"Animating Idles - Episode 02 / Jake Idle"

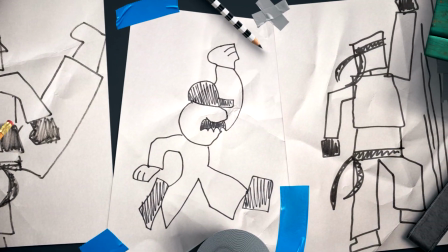This is Jeff. He can draw. Oh boy, I don't know about these drawings, but he definitely can animate.
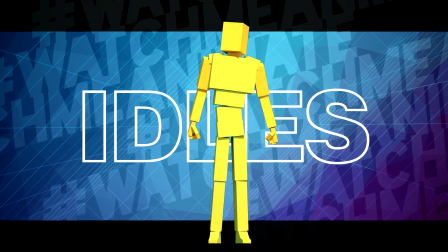Today, WMA dives into the world of idols. John's gonna animate one idol and use the same animation to create 12 unique idols.
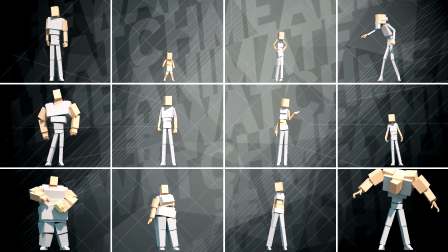How the hell's he gonna do that? You're about to find out. It's time to let John show us how it's done.
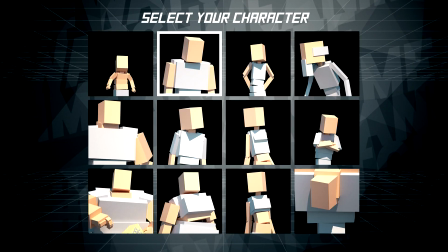Let's do this. Select your character. The blocks jQuery selected.
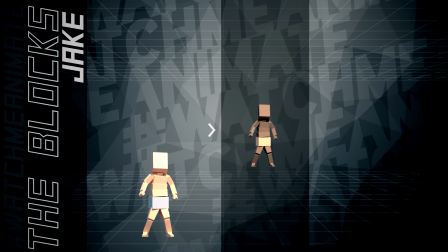Select your style. Default selected. Select your mode.
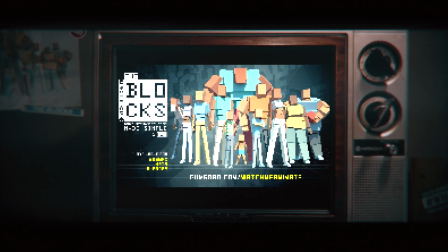Hello? Yeah, what's up? I'm watching my favorite show, Watch Me Animate.
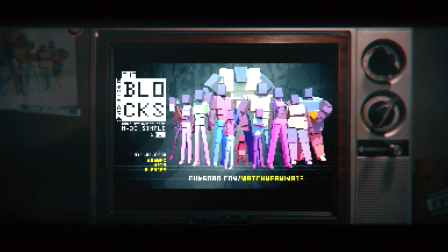He's back. What? Yeah, I know the blocks are up. You gonna get them?
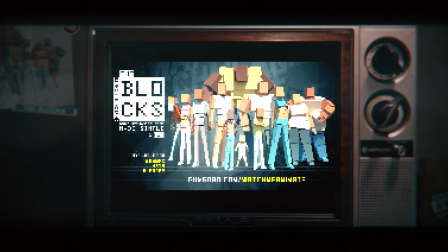Yeah, I'm gonna get them too. I'm waiting for my allowance. My mom, she always makes me wait. I don't get it. Okay, I gotta go.
Season 3, episode number 2, you're gonna see the very first transformation using Jordan's idol from episode number 1. So if you haven't seen that episode yet, stop this video, go back and watch that first. Now, what you're about to see is me literally freestyling an animation straight ahead using the Jordan idol animation as my base. I'm basically deleting keys and moving around F-curves until I totally transform Jordan's idol into Jake's idol. I know it sounds crazy, and trust me, it is, but you will see the entire process when I release the full process video for this episode later this month, so stay tuned for that. Now, before the show begins, if you want to show your support for this channel, the best way to do it is to share this video on your social media. Liking, commenting, and of course subscribing helps the video and this channel rank better within the whole YouTube algorithm. So let's get this channel to 20K subs with your support. And on that, episode number 2, Jake Idol, here we go.
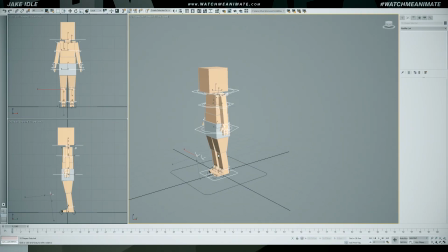What's going on, everyone? Welcome to the show. Number 2 idol of 12. Let the fun begin. Let's load up the Jordan idol on the Jake rig. I'll watch it a bunch of times to absorb the animation.
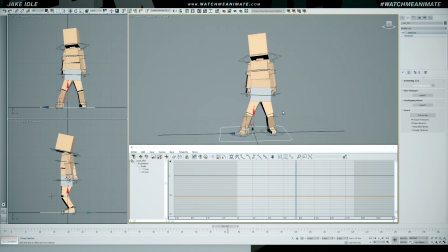Now, even though I'm totally freestyling this, I'm gonna start by reposing Jake to feel a little more baby or kid-like.
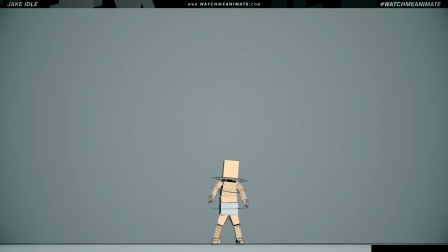Now, I know it's not gonna look pretty, but baby steps, if you will. You gotta start somewhere.
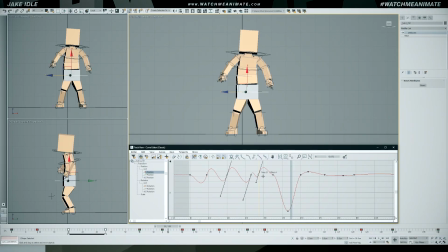The calm is the next thing I want to adjust. Now, to be totally honest, everything you see me doing right now is pure guesswork.
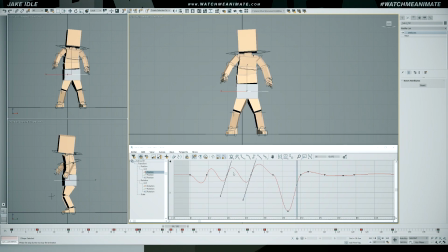I'm just trying to see something in the animation that's going to inspire me to figure out what I'm doing.
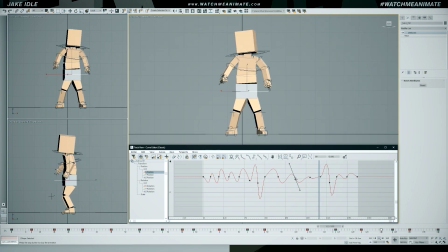So the key takeaway is that I'm not worried about making the wrong move or setting a bad keyframe. If you only knew how many times I use the undo, it's probably one of the best features of any software, period.
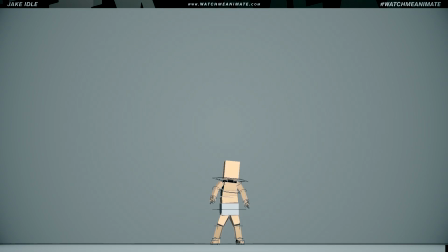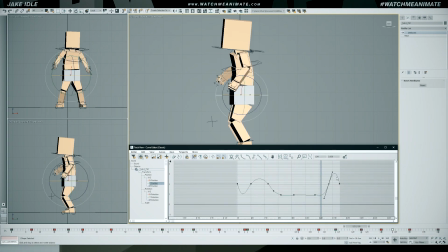Continuing to adjust the calm, I'm trying to get that little wobble / bounce when a kid is standing still and isn't quite stable on his feet.
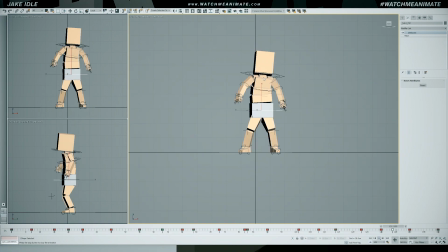As you can see, it's not exactly there yet. So let's just jump to something else.
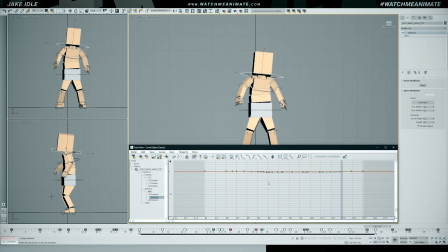Let's go to Jake's head. I feel like he needs to stare into the same direction without the tilt. Don't ask me why. I'm just going with the flow and trying things out to see where this is going to take us.
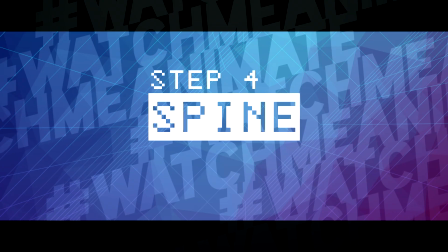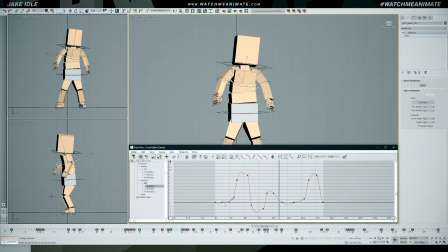Still very unclear as to what direction I'm taking this animation, but I feel like I need to tone down the spine rotation just a bit and add in a back and forth lean for whatever reason.
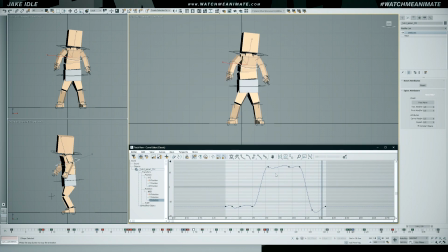I don't know, just to get that feeling like the kid's losing his balance. And hopefully this is gonna stick with me and give me some kind of direction, because that's what it is.
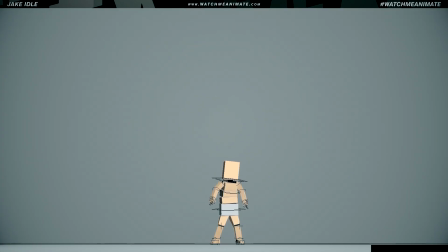Straight ahead, freestyling, you just gotta go with the flow and hope that something sticks.
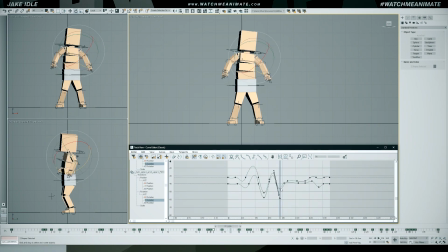So finally, the spine motion gave me some creative inspiration to help unlock the idea that baby Jake is gonna sneeze. I'm gonna use his arms to help accentuate the sneeze and base the timing of both his arms off of his spine that's rocking back and forth for the lean.
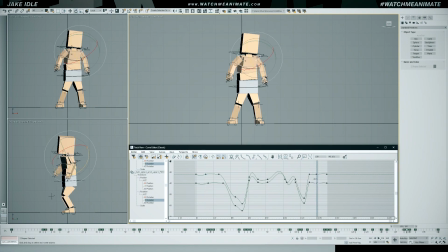Now, there's definitely way more work to be done, but I definitely feel confident with this direction.